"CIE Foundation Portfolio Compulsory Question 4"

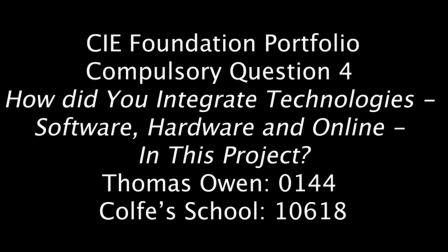(0:01)
CIE Foundation Portfolio Compulsory Question 4. How did you integrate technologies, software, hardware and online in this project?
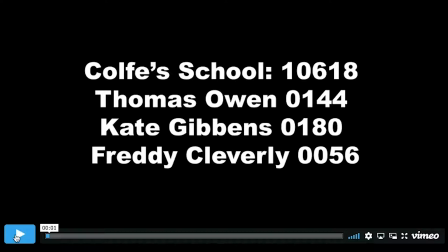(0:12)
At the beginning of the film, you see the names of the filmmakers and their candidate numbers come up. We made these name cards on Adobe After Effects and then exported them into Premiere Pro so that they did not appear grainy to the audience and thus detract from the film.
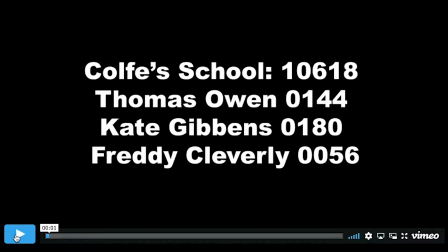(0:28)
You can also hear the music and sound effects in the background, and this is to add to the film and convey the conventions of genre to the audience. The audience can hear the ticking clock noise, and this is to convey the audience that there is counting down to something,
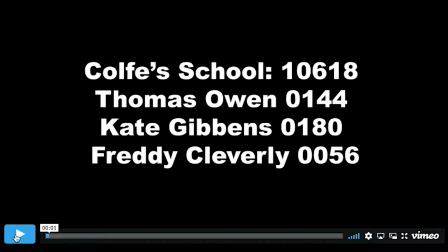(0:41)
and this immediately acts as a hook for the audience. The music in the background was made using software called Soundtrap. We used Soundtrap to create our own music as we were unable to find a piece of music that fitted with our opening sequence of the film and the hybridity of the genre that we were going for.
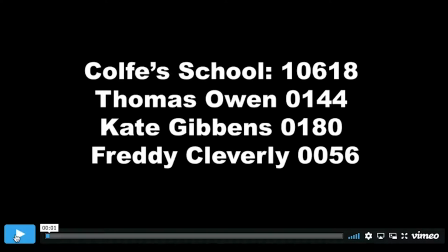(0:59)
We made the soundtrack on the website Soundtrap and then exported it as an MP3 file and then imported it into Premiere Pro and placed it on the timeline and cut and edited it to the correct time of our film.
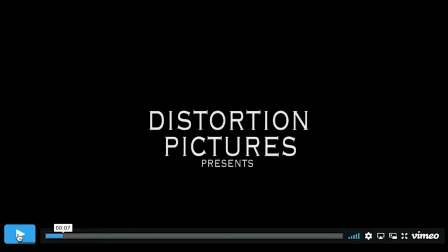(1:19)
Distortion pictures also came up, and we originally created this using the website DaFont, in which we entered our text into the site and it gave us the text that we desired. However, we chose not to include the font from DaFont as it did not fit with our genre and actually detracted from the film. So we chose to go with a clean and simple font so it does not detract from the film and made it look more professional. We created the title of the film on Adobe After Effects and we then imported it into Premiere Pro.
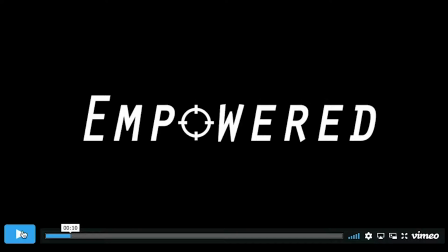(1:54)
For Empowered, we created this title of the film, again on Adobe After Effects, and we imported the target sign to act as the O of Empowered, and this links to the idea of Samantha as our main protagonist being the target of our main villain, Jay, who is stalking her throughout the film. We then created the letter fading sequence, also on Adobe After Effects, and we then exported it into Premiere Pro and uploaded it to our timeline. We chose for the target symbol / the letter O to fade out last, as it again links to the idea of being a target and conveys our genre to the audience.
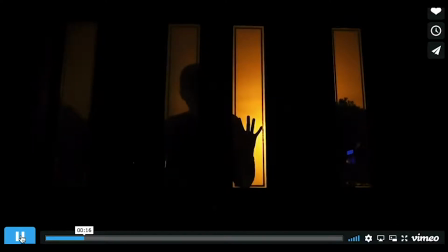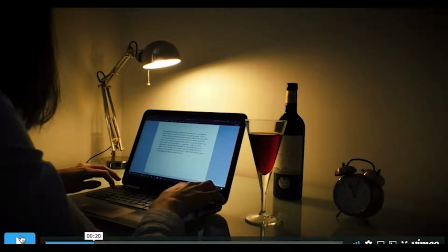(2:40)
We filmed all the footage for the film on a Panasonic Digital HD camcorder, and this integrated hardware into our film.
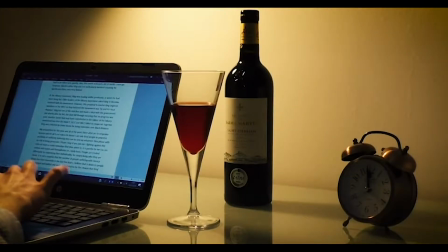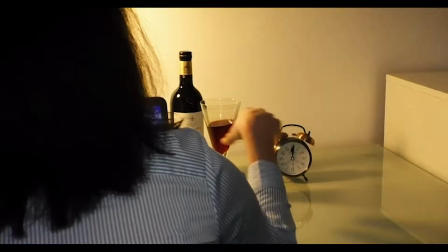(2:53)
During the sequence of Samantha working at home, we use the laptop, which is hardware, as a prop, and this allows the audience to see that Samantha is hard at work and conveys the idea to the audience that Samantha is a hard-working individual.
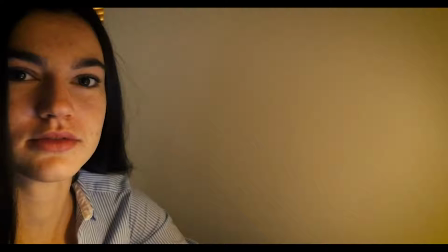(3:10)
When Jay's hand smacks against the glass, we recorded this on a Panasonic camera. But we also then filmed it again, but this time we just recorded the sound of the hand hitting the glass, and we then imported it into Premiere Pro and unlinked the footage and the sound and added it to the timeline.
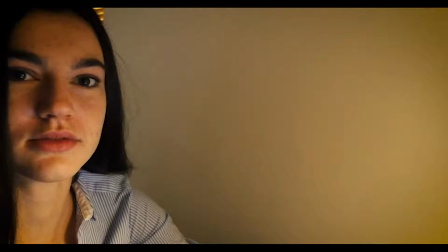(3:26)
We did this so that the sound of the hand hitting the glass would be louder and reinforce the idea of the thriller genre to the audience.
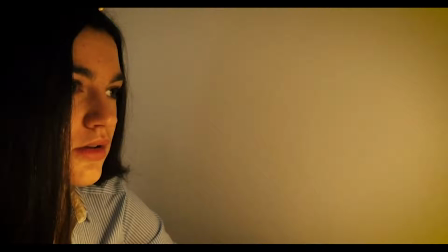(3:35)
When the creaky floorboard sound comes in, we made this again using Soundtrap, and we used their sound effect of a creaking floor and then converted it into an MP3 file and imported it into Premiere Pro and then uploaded it to the timeline and overlaid the sound effect on top of the sound of the film.